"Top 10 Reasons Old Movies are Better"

Hi, I'm Bobby, and welcome to Dusty Old Movies. As I've been doing this channel, a lot of people have asked me, do I ever watch new movies? And the answer is, of course not. But I understand they're in sound now. Yes, I watch new movies too. And some of them are really excellent. But if I was forced to choose one or the other, I would choose old. And I thought long and hard about it. And here are my top 10 reasons why I think old movies are better.
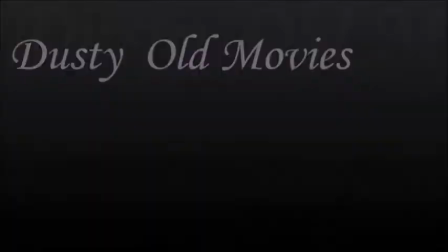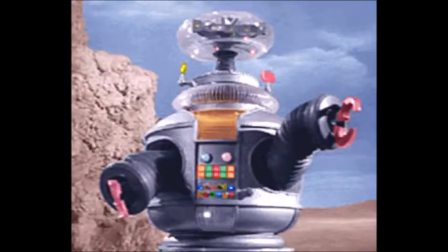Warning, this list is made up of generalizations, so there are exceptions to every rule.
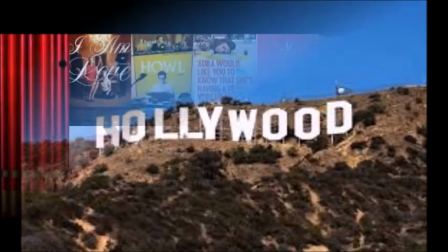Also, it is geared more towards mainstream Hollywood films, as opposed to independent or foreign films. Reason number 10. We already know what the good ones are. Every year, there are some great movies, some good movies, and some that stink. But through the test of time, we already know what the great old movies are. Because they still survive. They're still shown on TV. Like how It's a Wonderful Life is always shown on TV around Christmas time. And when a movie is 71 years old and is still shown on TV every year, you know that's a really good sign. Also, they're available on DVD. They have merchandise. Like how the Universal Monsters have the Funko guys. And they're on lists like the American Film Institute's Top 100 movie lists. So you don't have to pick out a movie and hope it's good. With a couple minutes of research, all the great old movies are picked out for you. Reason number 9, they have opening credits. There's a trend in modern films to skip the opening credits and jump right into the action.
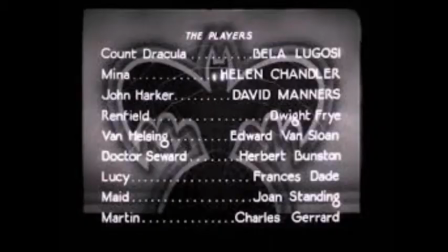But they're really missing out. Opening credits do more than just tell you who's in the movie.
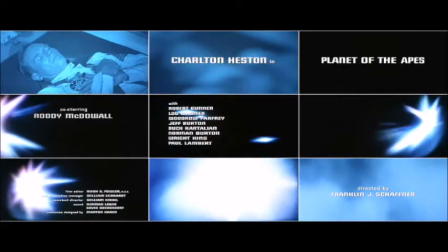Between the music and the images, they set the tone and get you in the mood for what you're about to watch.
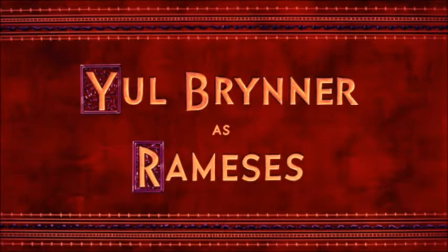When you watch the opening credits to the 10 Commandments, bum, bum, bum, bum, you are ramped up for a historical epic.
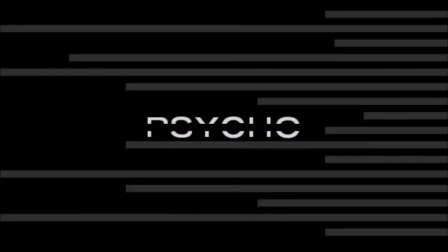Or when you watch the opening credits to Psycho, you feel like you're going to get a glimpse into a man's insanity.
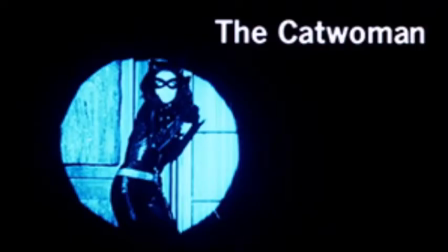It builds your anticipation of things to come, sometimes in very creative ways, and it's part of the fun of watching a movie. Reason number 8, you learn about history. When you live in a society, sometimes you're so entrenched in it that you can't see the forest for the trees. But when you know your history, you have a more well-rounded perspective. And when you watch old movies, you just kind of pick up things. Not necessarily major events like you're taught in history class, but little things. Like the attitudes that people had, the fashions, the customs, and different aspects of how life used to be. I learned something very fascinating when watching All About Eve. So you're going to Hollywood. Why? Is it the money? 80% of it will go to taxes. I was never taught that in school, and I never would have thought to look up what the tax rate was in 1950. But when you watch All About Eve, you find it out. And then you can do further research, and then you have a more informed opinion on the United States tax system. Reason number 7, the shots are longer.
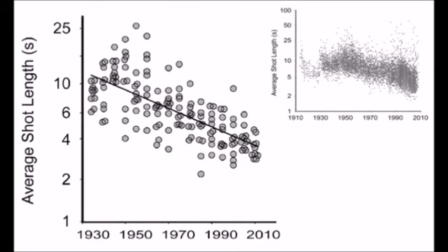According to the Century of Cinema website, the average shot length in modern films is 2.5 seconds.
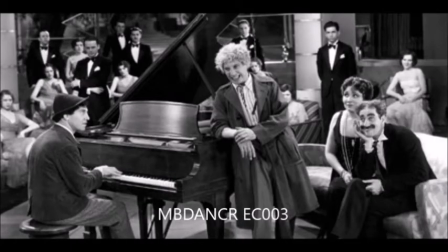And the average shot length in films from 1930 is 12 seconds. And there's a bit of a hike in the 1950s.
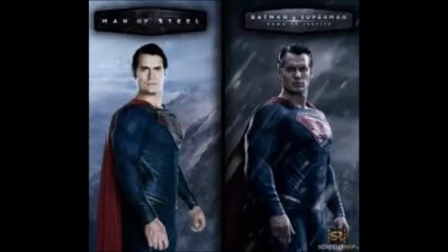While the shorter shots make for faster pacing, you don't get to see the actors interact as much.
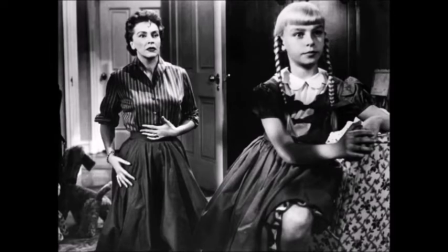In the old days, actors got to exchange quite a bit of dialogue with each other.
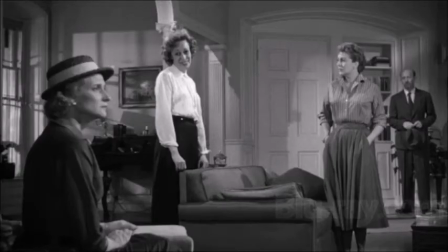You get more out of their performances this way because you can see them act and react.
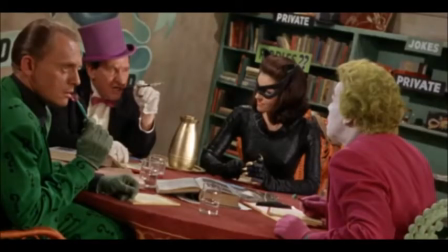And by just looking around in the shot, you get to see for yourself the relationships between the characters.
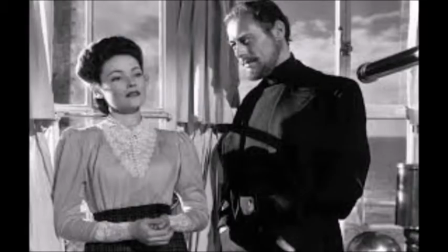So you know that the Ghost and Mrs. Muir and the King and Anna love each other,
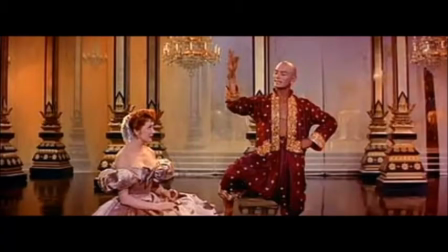not because of the lines or the specific shot that the director wants you to look at, but because of how they act when they're together.
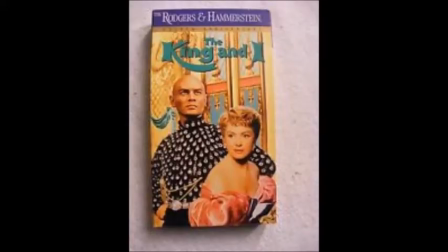It makes their relationship seem more real, and as a result, you care about them more.